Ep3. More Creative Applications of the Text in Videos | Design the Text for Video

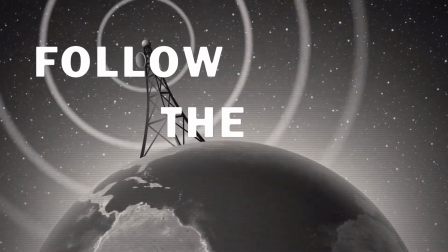0:00 Hello everyone, welcome back to the last episode of the Texting video series.
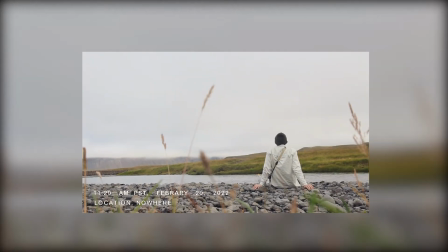0:04 In the last two videos,
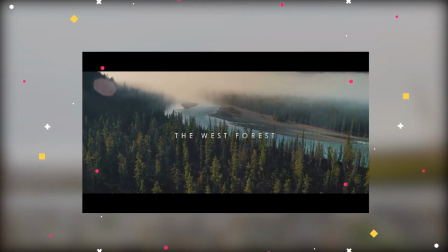0:06 we have talked about a cinematic single straightforward title and the two-part titles that are commonly used in travel videos.
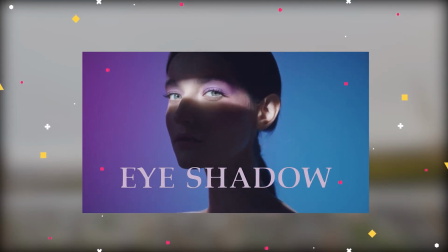0:14 And besides, we have also covered a serif font used in fashion videos and the dynamic handwriting text in vintage videos.
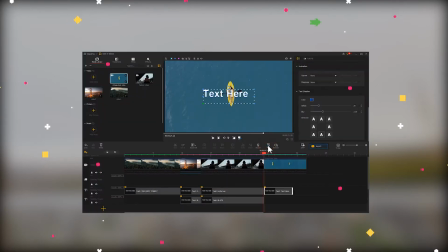0:22 And if you haven't watched them yet, click the link in the upper right to check them out.
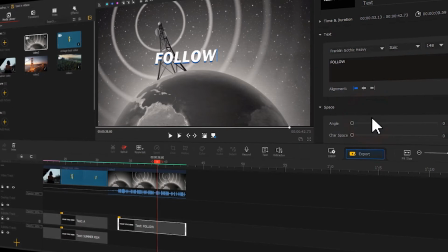0:28 Well, back to today's video. Today we will continue to talk about some regular and creative use of text in videos. If you're interested in this one, keep watching.
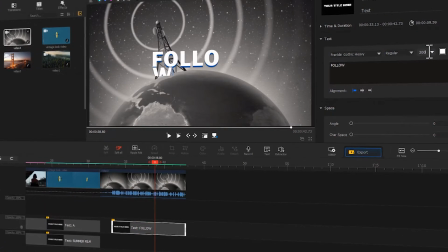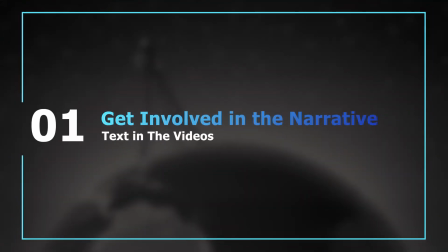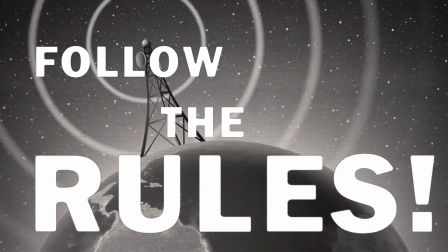0:55 Sometimes when creating a video, we can add some text to highlight the video content to achieve a strong visual impact.
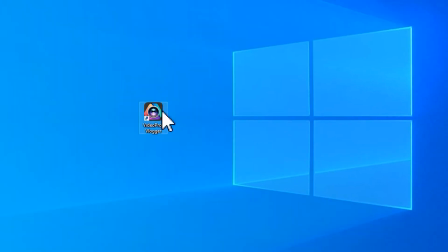1:03 Open VideoProc Vlogger. Open the project we saved last time.
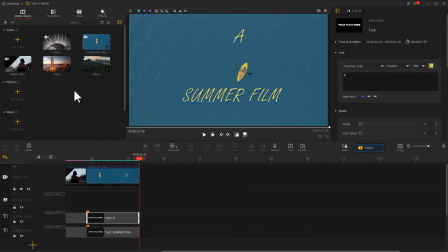1:09 Import the footage we prepared into the software. Let's preview the footage.
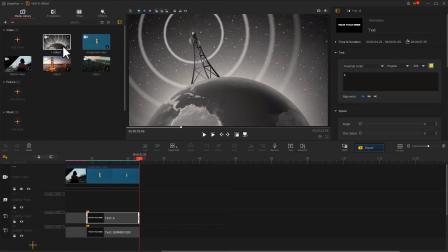1:18 The overall style of the video is something more like a science fiction that comes with the acoustic sound.
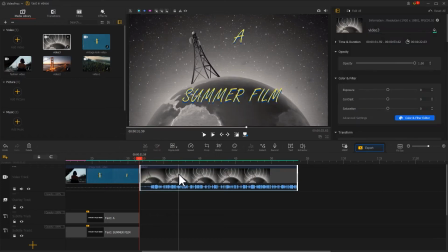1:23 Drag it into the video track. Use split to cut out the unwanted content.
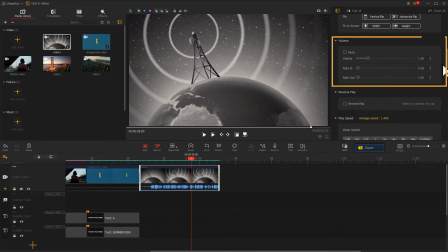1:34 In the inspector, find the volume area. Add a fade-out effect to it to end the sound effect more naturally. Then, let's start making the text part. Here, we first click on the text icon in the toolbar. Adjust the position so that it could appear when the sound wave plays.
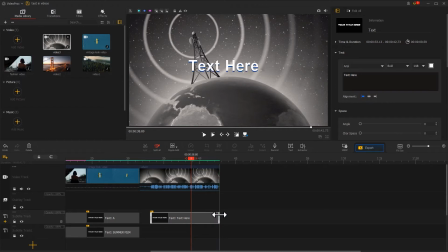1:55 Also, adjust the duration to fit the length of the video. Then, go to the upper right inspector.
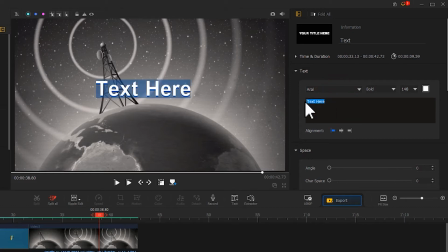2:02 Add the text content. Find a clean sans serif font for it. Increase the font size and also the font spacing.
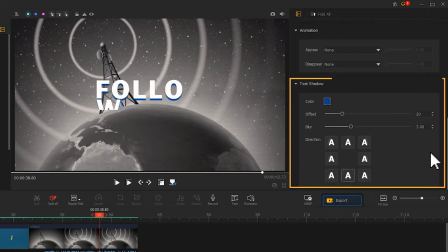2:21 Scroll down to the text shadow area. Drag the slider to remove the shadow. And to keep the contrast and impact here in the video, we skip the animation adjusting here.
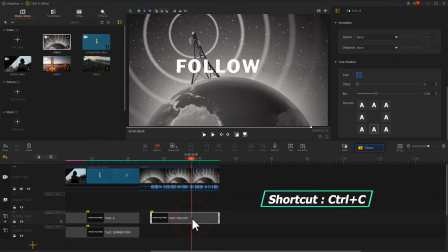2:38 Next, use the shortcut Ctrl+C to copy it. Paste it in subtitle track 1. In inspector, edit the text.
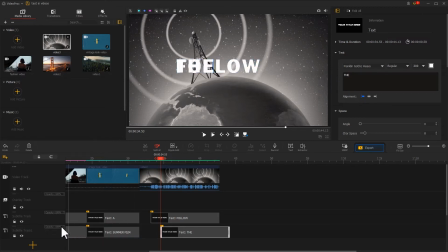2:51 Keep other attributes. Then, click on the plus icon in the far left of the subtitle track to add another subtitle track.
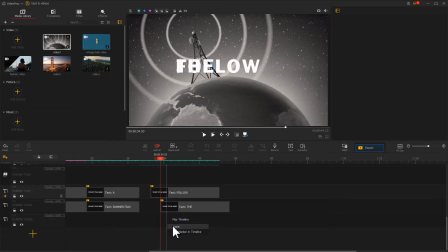3:00 Paste the text again. Add the text content.
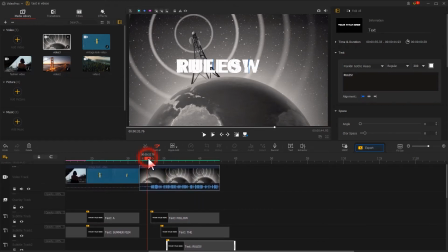3:07 Now, we'll adjust the appearance time of each word based on the sound effects.
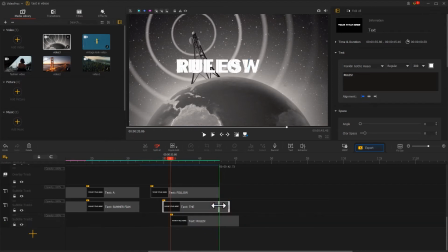3:17 And then, adjust them separately so they match the length of the video. At last, use a show or high layering tangle at the bottom of the preview window to adjust the position of each word, so that they can fill the whole screen.
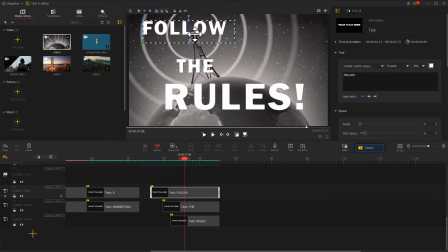After adjustment, we will get this effect.